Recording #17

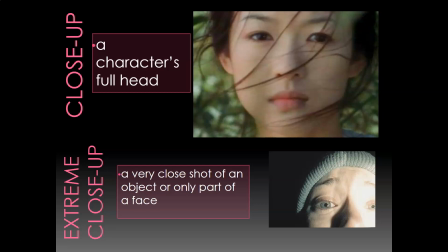And then you go in even further. So this is where you get a close-up of the character's full head, or it's not even just their full head. You can't even see their full head anymore, right? It's a close-up even to their eyes or part of their face or their lips or whatever. That's an extreme close-up. And so why are these used?
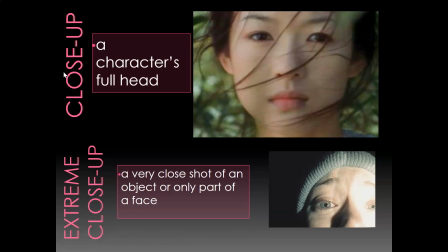These are used usually when a director really wants you to connect with that character and really empathize with their emotions. They really want you to see what they're thinking and their emotional response. So the big idea in this is the further out you are on a shot, it's really more about the environment.
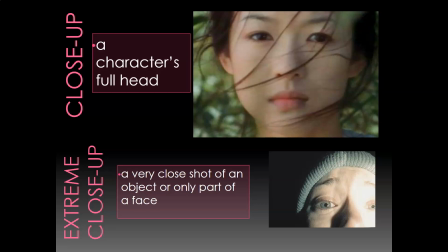And then the more you close in on the actor and you get to an extreme close-up, It's more focusing on the actor and more focusing on the emotions of the actor and having the audience empathize with what is going on in the scene with that character's response. All right, so those are shots. So that should be pretty easy.
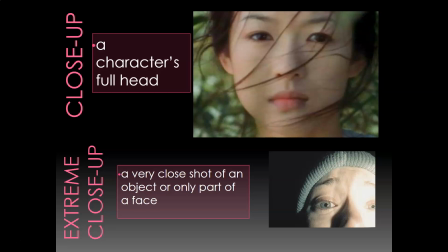So for tests, you will need to know the basic definitions and then just some examples of that.
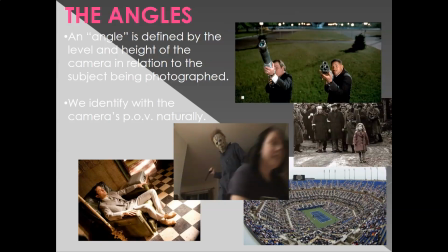Okay. And then, so shot is the distance from the figure. Angle is basically the height of the camera in relation to the subject. So basically think, higher or lower. And so angle that's all the angles are.
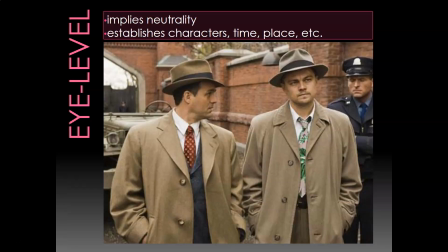So there's a couple of angles that you do need to know. All right, so most common is just going to be eye level. So eye level means that the camera is basically just eye level with the actors, right, or the figure, right? So it's relatively neutral. There's no trying to manipulate our emotions with this camera movement or this camera angle.
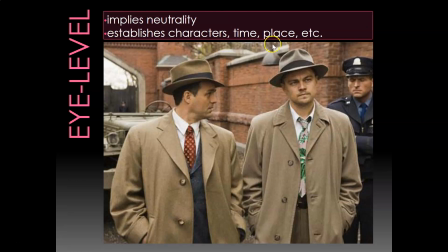It's just telling us the story, telling us the time, place, everything that's happened. So it's neutral.
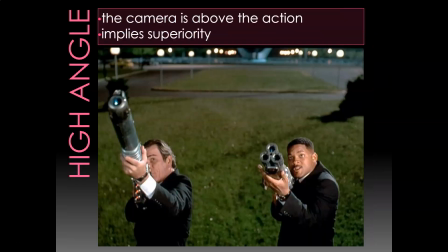But then you have a high angle. So a high angle is where the camera is above the action, right? It is above the actor. And usually what that does, it implies that the audience have some sort of superiority over the actors, or it makes the actors or the figures that we're focusing on look inferior somehow.
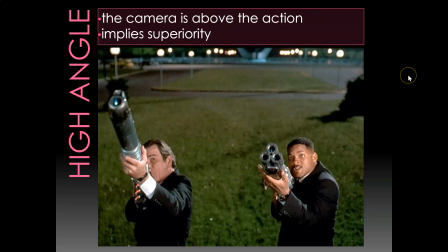In this situation, we watched Men in Black earlier, right? This was a camera angle where we were supposed to basically have the point of view of the bug monster, right? So that was supposed to make here Will Smith and Tommy Lee Jones, right, look inferior to him.
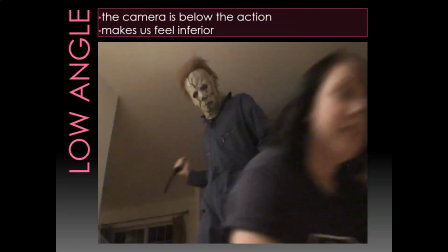And then you have the opposite, you have the low angle, right? So if you have a low angle, it makes the actor look superior, but it makes it gives the audience a feeling of inferiority. So you see this in horror movies, right, quite a bit, right, where you have, Jason, that's not Jason, that's Michael Myers,
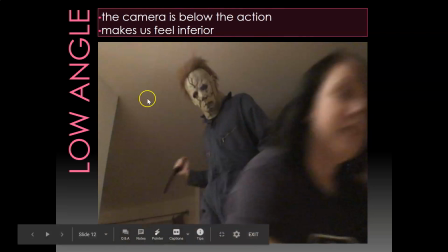overlooking us, right, and just makes it a little bit more creepy and scary, right, because we have this feeling of inferiority.
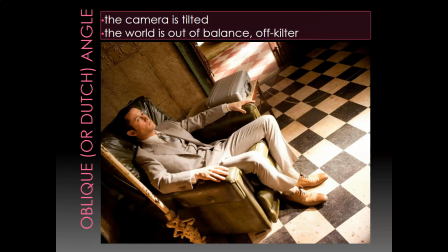All right, this is another angle which is kind of interesting. It's called the oblique or Dutch angle. So you'll see this from time to time. This is from Inception, Christopher Nolan film. And all this is the camera is just tilted. That's basically it.
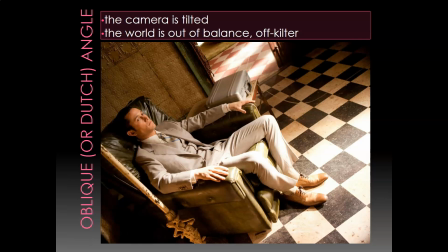And all it does is just kind of unnerves the audience a little bit and makes the audience feel just off kilter.
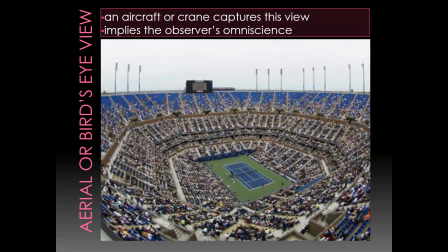All right, then you have aerial or bird's eye view. So all that is it just gives you an expansive look at some different scene or different area. So here, this is, I can't remember what movie this is from, but it's just overlooking, right, a tennis match.
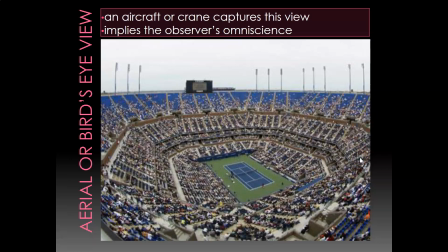Or it could be, a forest, or it could be overlooking a city or whatever. So it gives you the sense that you are just kind of viewing all and gives the audience this sense that they're kind of omnipotent or omniscient, right? They can just kind of see all. So you'll see that from time to time.
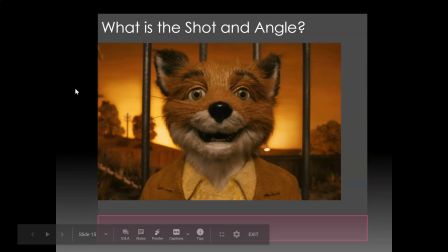Okay, that's basically it. So that was just from page 6 on shots and angles. I just wanted to define the terms and just give you some examples of that. So just to see if you have those basics, I have a couple of pictures I just took from the film you just watched, the Fantastic Mr. Fox.